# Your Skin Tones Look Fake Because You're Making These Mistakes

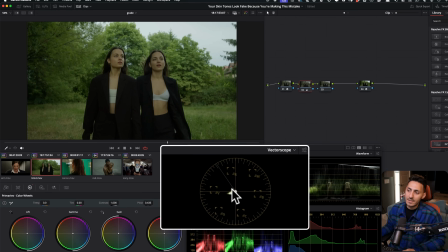[12:24]
We obviously see the entire image has so much green. And then when we look at our skin tones right here, they're way away from like that skin tone indicator.
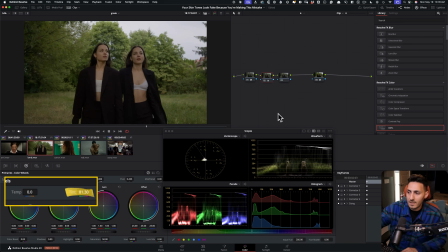[12:33]
So how do we get there? We just go in our tent, keep your life simple. And we just park it somewhere around here.
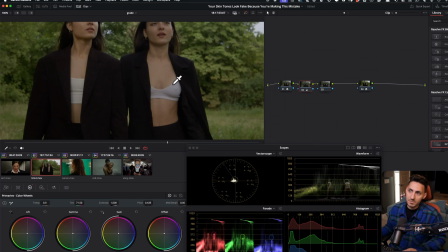[12:39]
And if I do before and after, done and done. The bra looks perfect, looks white. The white looks like the blouse looks white.
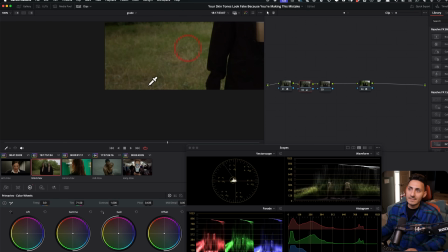[12:45]
Skin tones just can't get better than this. all of a sudden the burn grass is separated from the rest of it.
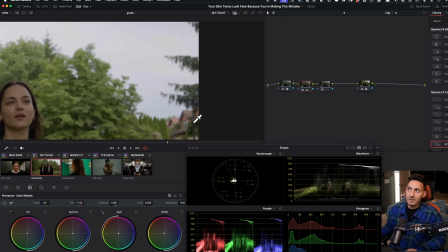[12:53]
So we have like so much color separation there. Look at the bricks right here. Look at the sky, how it should look around that time of day.
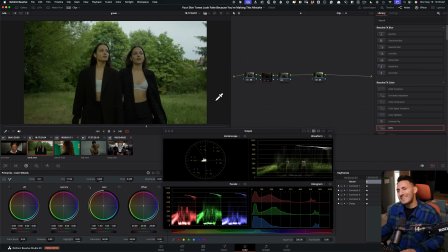[13:01]
Fixed it like that. So if somebody is like looking at this image going, yeah, the thing that I don't like about black magic is that there's so much green everywhere, right? But it's not black magic, it's a user error. If you just correct the image, the skin tones are to die for, they're perfect.
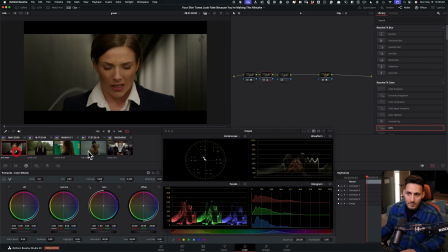[13:15]
Now, let me show you another example. where we can use qualifiers.
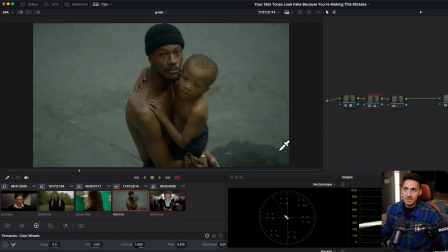[13:22]
So here we just didn't have enough juice in our skin tones and we ended up doing that, adding like saturation. The problem was, but the problem always is, start with balance. So what's happening,
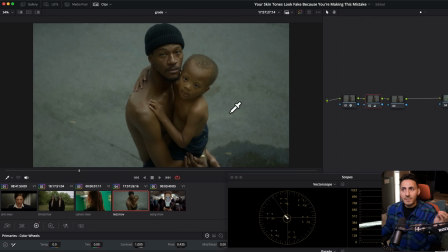[13:33]
the reason why the skin tones look so blended with the background and muted and lifeless is because there's more green in our image.
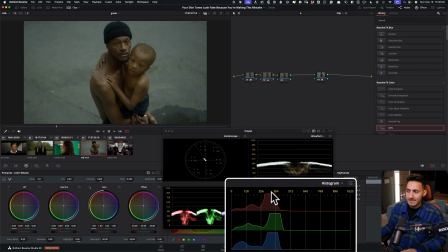[13:42]
You can even see it right here. It's green biased. And then the red is right here, then the blue is right here. So in order to fix that, we can just go in our gain, which is our offset in linear, because this is still set to linear, and I can just go and balance that out. So basically what I'm gonna do,
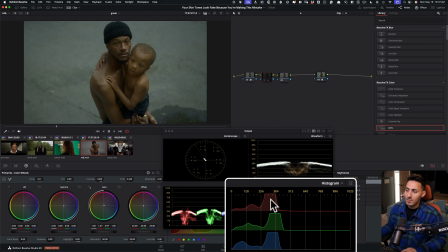[14:00]
I'm just looking right here and I try to balance it out. So now before, green, red, blue, after, very even. Look at this right here, how white it got compared to this. And we can even look at our vector scope.
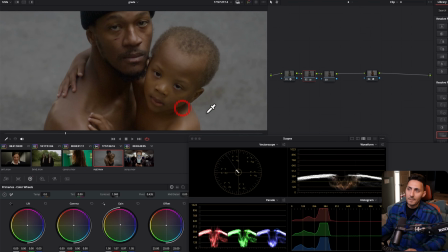[14:15]
Everything is in the middle. and all of a sudden, the skin tones pop. If I do before and if I do after, look at this.
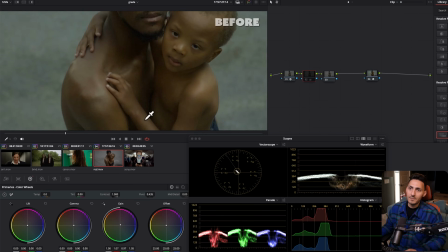[14:22]
There's so much more life in my skin tones now than before.
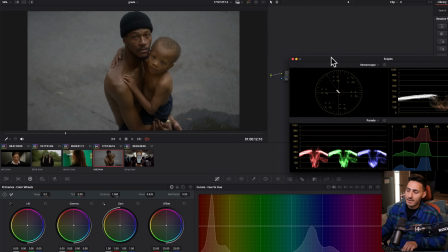[14:27]
And if I wanna further enhance it, then I'm gonna go right here and let's just use qualifiers, why not? There's nothing wrong with it if it's used right. So I'm gonna go here, I'm gonna pull this close to something like that.
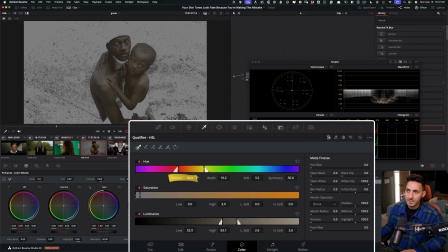[14:40]
I'm gonna do this. and then I'm going to do that and I'm going to denoise it quite a bit, come out of it.
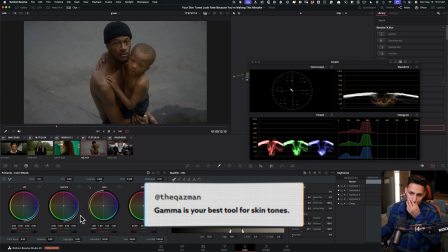[14:50]
And the best parameter that you want to use when you're working with skin tones is your gamma because this is where all those adjustments are going to happen.
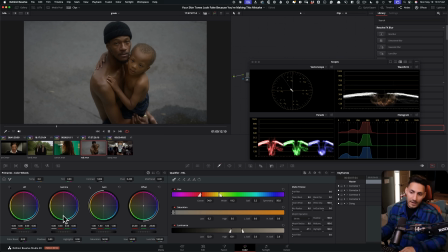[14:57]
Whether there's somebody dark in the frame or light in the frame, most of the times this is where the adjustments are done. So I'm going to go in my gamma and I'm going to start doing this. I'm just looking at my guy right here. I don't want to go somewhere where he's not going to look real. So if I go before and after, I brought in so much juice.
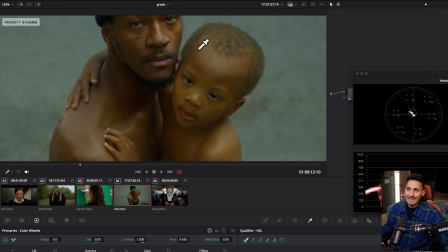[15:17]
But now if I go to the other example, how unnatural and gunky and weird it looks, artificial it looks compared to our example.
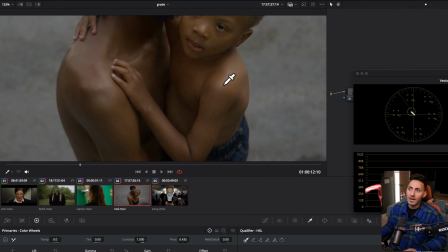[15:24]
And we've pushed it quite a bit. I mean, if I go right here, how much juice and how much like literally life we added to our skin tones.
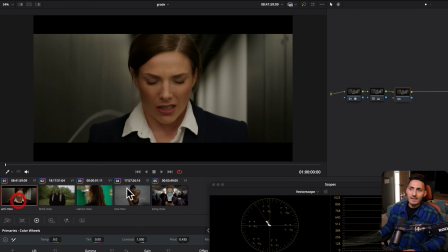[15:32]
And if I just go before and after, and now final example is this right here. Always be looking for anchors.
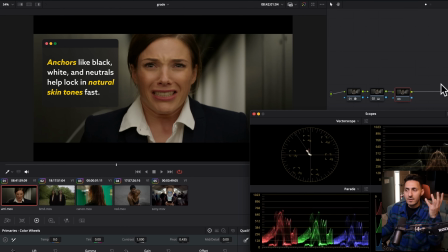[15:38]
Okay. So anchors are going to help you get your skin tones looking natural faster than anything else. What are anchors? Blacks and whites, all the neutral colors in your image. So if I go to white, if I hover over here, look at where the three dots are formed in my parade. They're not even. They should be even if the shirt is white. So how can we make it even?
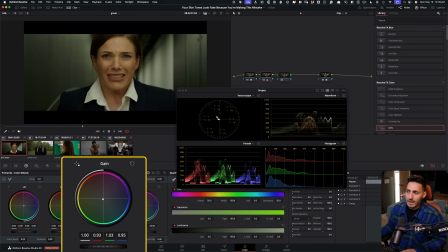[15:57]
We can just go in our gain, drop the red, and then pull the blue up a little bit. And now we can still keep it a little bit more red and green. Why? Because that's the lighting in the situation that they're in. But if I hover over now, we can even make it a little bit more.
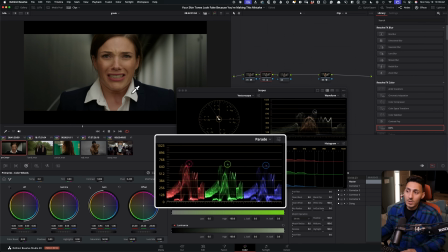[16:18]
So I made it red bias, then green, then yellow, or then blue. And if I hover over now, before and after, world of a difference.
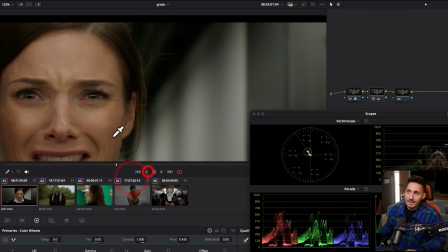[16:26]
Now this is looking nice, gray, clean, clean as hell. This is looking so much cleaner.